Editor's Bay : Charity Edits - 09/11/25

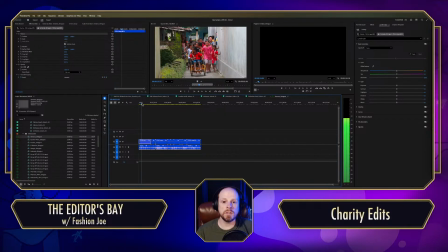33:22 So people are getting the equipment and services they need. So we need a shot that
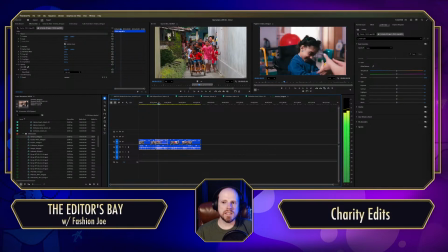33:33 says that. I know this. So Armenia is a little bit older footage. I'm trying to, I guess,
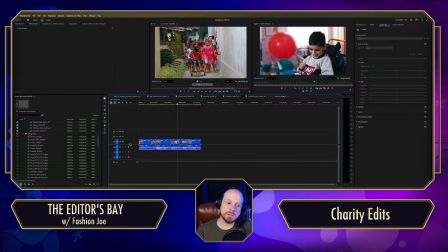33:45 maybe go more for some of the new stuff that they shot in like Kenya and wherever. Like, this is new. I've seen this gal many times before.
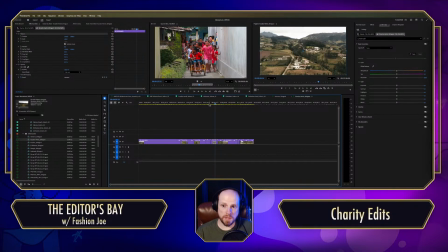34:01 Damn, they really fucking, she's out there. That is the farmland. Holy shit. All right.
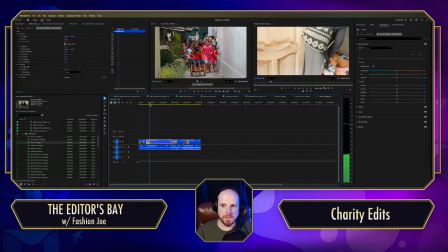34:11 Let's get to more.
It's time to change that. It's time to change that.
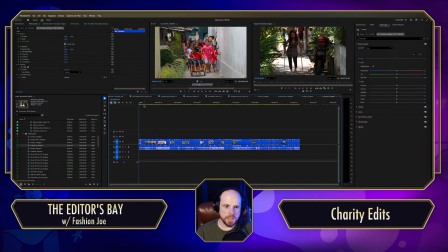34:25 That's what I got to ask myself. It's like, it's time to change that. What image brings that to mind? It's typically someone receiving services.
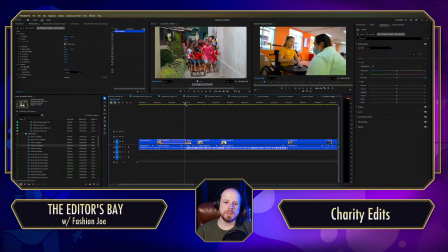34:44 Right, and this kid, I remember, she's fucking golden. She's so much smiles. Tapi lo, listo.
Ya sabes, ¿va? Quiero probarte de otro lado. Probalo, pues.
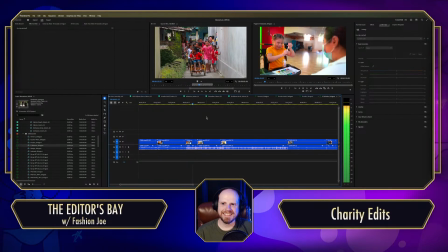35:02 No puedo, no puedo mucho. No, no, no, no. Sí puedes, te voy a ayudar.
She's having trouble getting that cap off.
Ay, es que está...
Yes, let's get her laughing.
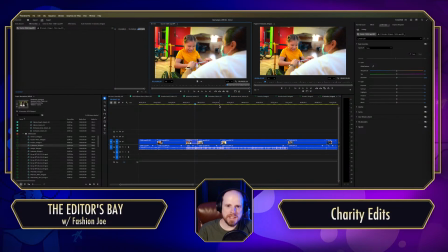35:21 Yeah, I think that's the Ay, es que está...
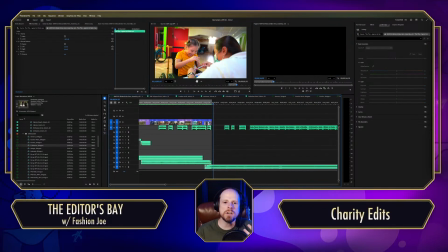35:26 I think just showing some laughter, some levity right here is good, right? We've been sitting in a little bit serious town.
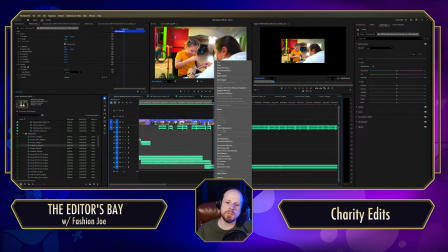35:35 Let's show the joys of these services, right?
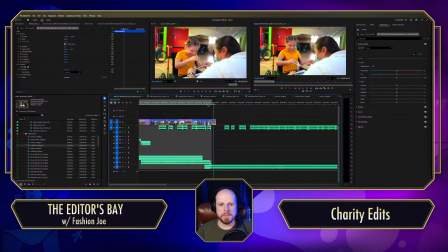35:44 Fit to frame. Let's check this again.
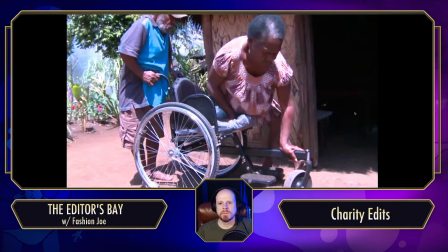35:50 It's time to change that.
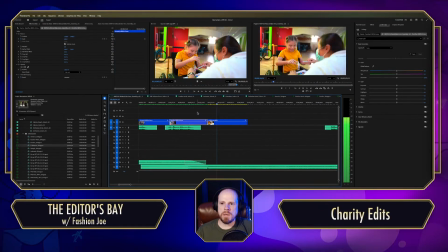35:56 You know what? In this let's get that laugh a little sooner.
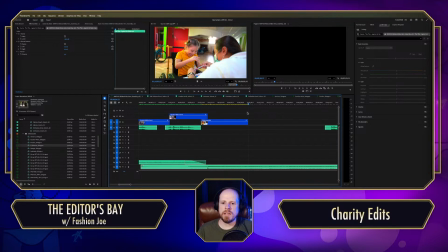36:08 And I'm going to extend it to hit this beat, this drum right there.
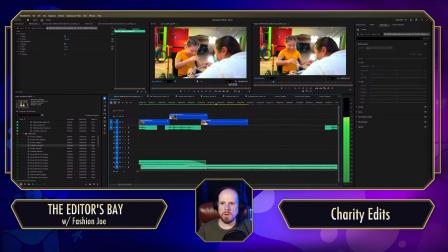36:14 Change that.
And you know what? To really drive home the emphasis, I'm going to do a little zoom. Let's zoom in on her face. So if we hit scale position, anchor point maybe,
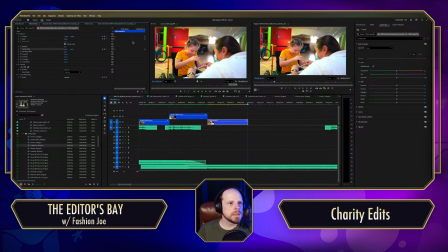36:33 and we go over here towards the end. Let's see. Oh, I don't need to mark that anchor point there. I can delete that.
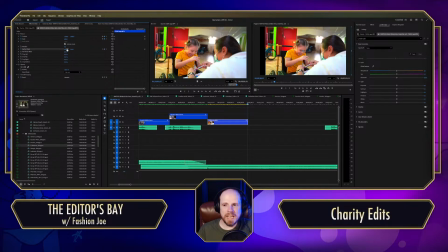36:48 Like, damn, but like, we can't go that full out. Okay. Maybe I'll just say, fuck it. We'll just, but we want to be zoomed in. We want to be zoomed on her face right here. I want to get a little bit more of a zoom there.
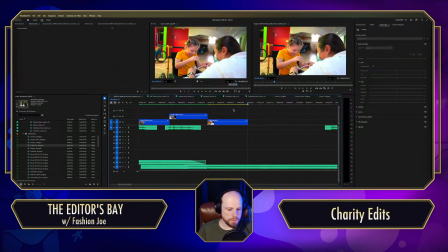37:05 So 225, that's pretty decent maybe. Let's see.
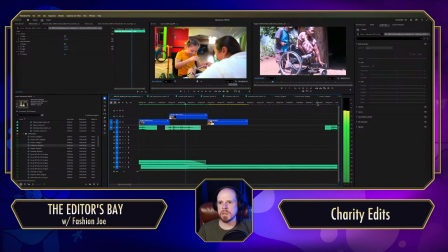37:10 Change that.
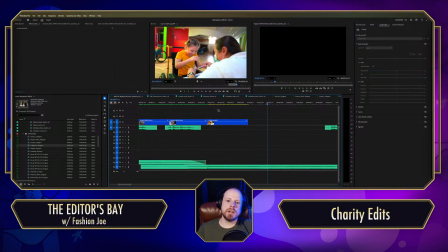37:16 I might change that shot later. I'm not necessarily feeling 100% about it.
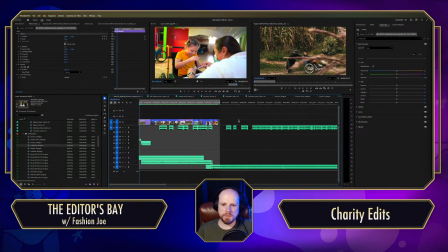37:21 And that's okay. We don't need to feel 100%. We're doing rough cut, right?
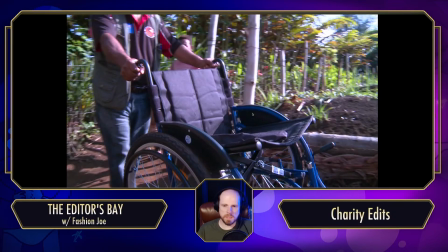37:26 We're just trying to fill out this space.
It's time to change that.